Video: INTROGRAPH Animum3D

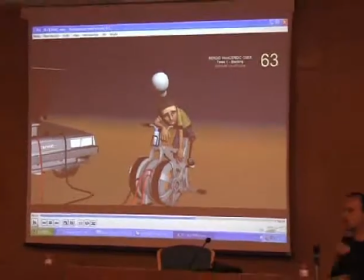16:33 Cuando estamos cansados, nos dejamos caer, nos apoyamos en algún sitio, no podemos levantar nuestro cuerpo, ¿no?
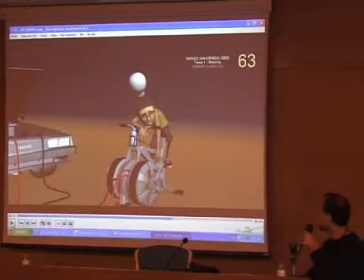16:39 Pues eso está muy bien reflejado aquí, por ejemplo, ¿vale? Así que eso es un ok para mí. ¿Por qué te has pasado? Ahí. Aquí está muy bien porque aprovecha el silencio, como os digo, ¿no? Para hacer una acción secundaria, que es la de abrir la botella para luego beberla.
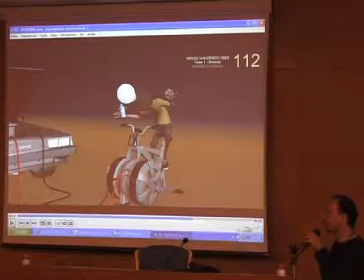16:56 Sigue con el fallo este de hacer el ¡ah! De una forma muy, muy evidente y falsa y sobreactuada, desde mi punto de vista. Al final no bebe, pero no queda muy claro que no bebe, se queda algo frustrada la idea, hay que mejorar todo eso. Vale, ya veremos.
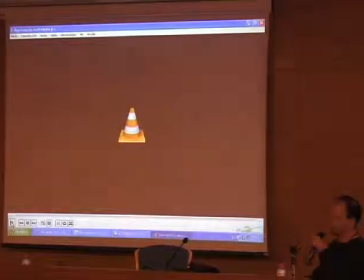17:20 También me gustan cómo juega con una cosa que ya tenía en la idea, ¿no?
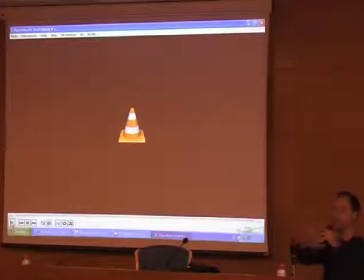17:24 Que tiene el DeLorean por un lado y al interlocutor por otro lado, ¿no? O sea, está hablándole a alguien, ¿no? Y eso queda claro. Entonces, detalles que se cuentan, que le cuento al animador en este proceso para que a partir de aquí vaya progresando, ¿vale?
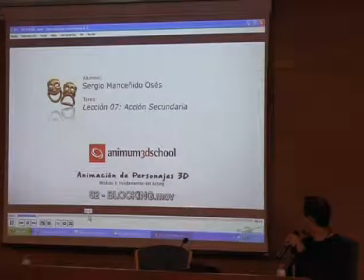17:40 Vamos a intentar parar. A
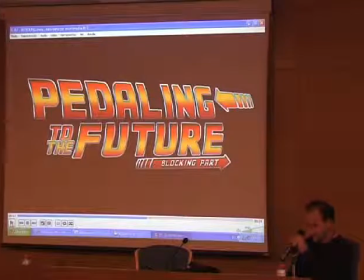17:47 ver si soy capaz de tirar para adelante, para atrás con las teclas estas o no funciona frame a frame. No.
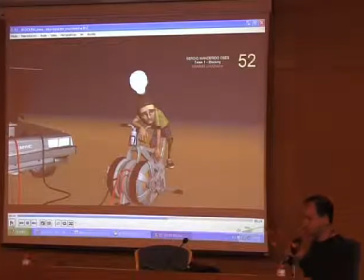17:54 Vale. Por ejemplo, un detalle es, este apoyo es inconsistente.
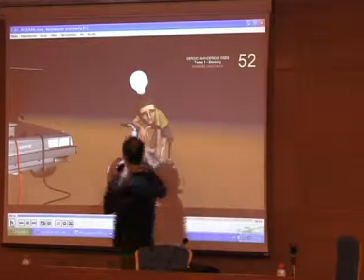17:59 Si os fijáis, está apoyado con el codo y un poco con la muñeca.
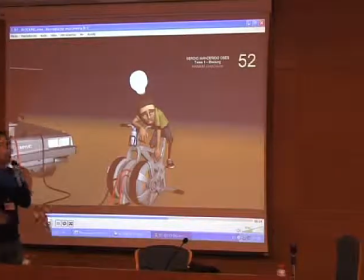18:04 Es una posición absolutamente incómoda, ¿vale? Es una posición poco natural, ¿vale? La naturalidad para nosotros, los animadores, es absolutamente básica.
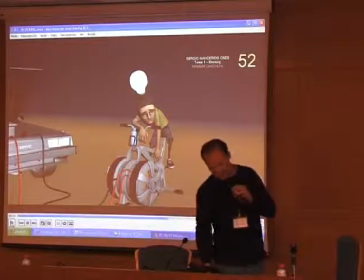18:11 Y para aprender qué cosas son naturales y qué cosas no, somos unos obsesionados de la observación.
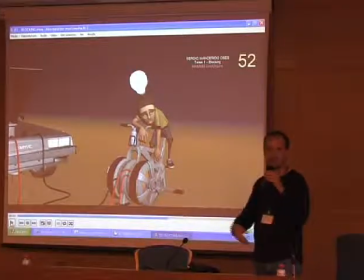18:17 Nada más que observamos para saber qué ocurre en la realidad, ¿vale? Y tratamos de plasmarla luego, ¿no? Para que luego no haya nadie que, aunque esto ahora mismo nadie quizá ya se ha fijado,
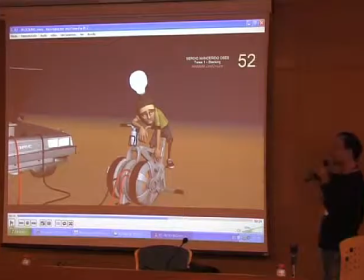18:32 en el inconsciente, si empiezan a haber muchos fallos de este tipo, empiezan a denotarse algo que no es natural,
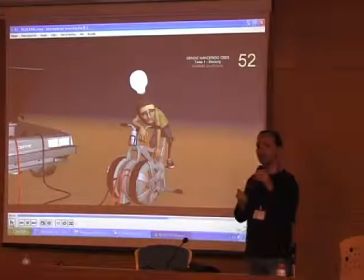18:37 algo que no engancha, algo que no transmite al espectador, ¿vale?
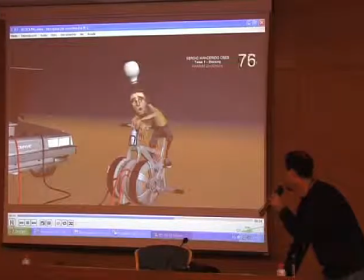18:41 Luego, detalles de, por ejemplo, cómo coge la botella, es bien artificial también, hace algo así.
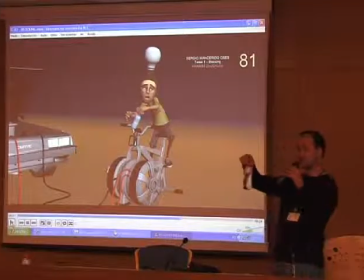18:49 No es una forma común de coger una botella, así que deberemos mejorar eso. Más cosas.
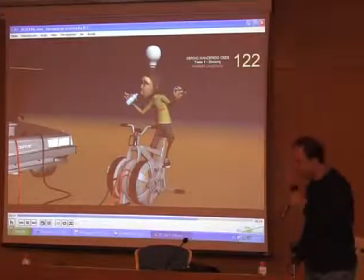18:59 Ay, esto de el A, ya os he dicho que está sobreactuado. Le propuse, en vez de hacer A, ¿qué le pasa a alguien que está cansado?
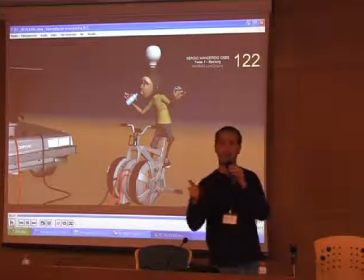19:11 Una, hay varias cosas. Puede beber agua porque está sediento. Y otra, seguramente le caiga sudor.
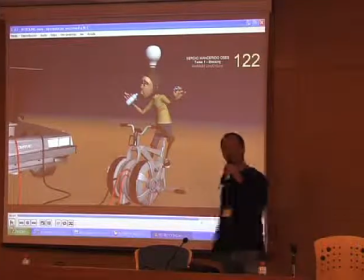19:17 ¿Por qué no haces A? Y va a quedar natural. Se lo propuse y ya veréis qué tal.
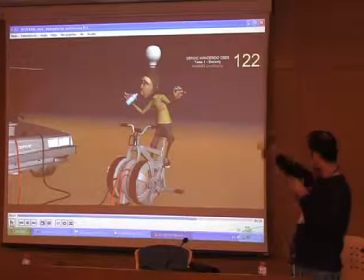19:25 Bueno, por otro lado, indicaciones sobre el entendimiento de cosas. Por ejemplo, estas poses de aquí duran muy poco tiempo en el espacio, en el tiempo, y no se leen, ¿vale? Si tú le das al play a esto, no sabemos qué pasa con la botella, ¿vale? Vamos a darle al play desde aquí.
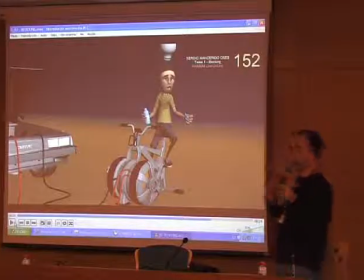19:44 Wait a minute, Doc. La botella va de arriba abajo, sin ton ni son.
Debemos ser mucho más claros al espectador. porque este plano solo lo vamos a ver una vez, ¿vale? En la película, la supuesta película, y no va a pasar como ahora, que vamos pasando una y otra vez para saber qué está pasando, ¿vale?
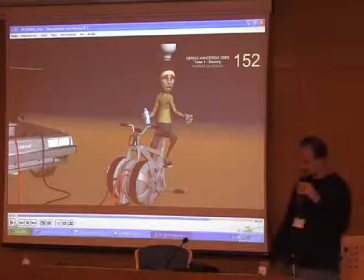19:58 Así que uno de los principios es la claridad, ¿vale? Y con esa tenemos que lidiar muchísimo, y es un fallo muy recurrente el ser poco claros. Podría seguir con muchas más notas, ¿vale? Pero creo que ya os he hecho un panorama de más o menos lo que me preocupa en este momento.
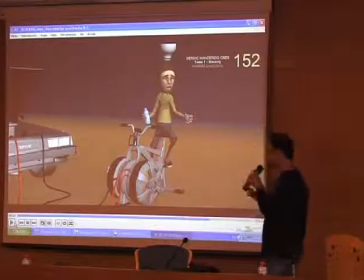20:15 Me preocupa la claridad, la naturalidad y que la historia se comprenda, ¿vale? Así que, de momento, hemos pasado el plano de una forma bastante favorable y nos vamos a lo que llamamos blocking plus.
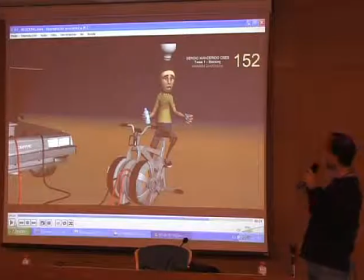20:29 Es decir, como os podéis imaginar, pues una etapa más evolucionada del blocking, pero todavía en blocking.
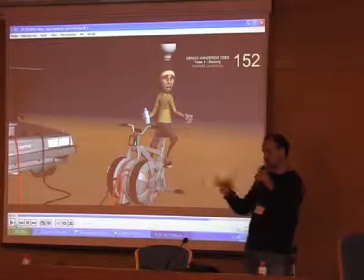20:36 Significa que las poses van de un sitio a otro, no de forma continua.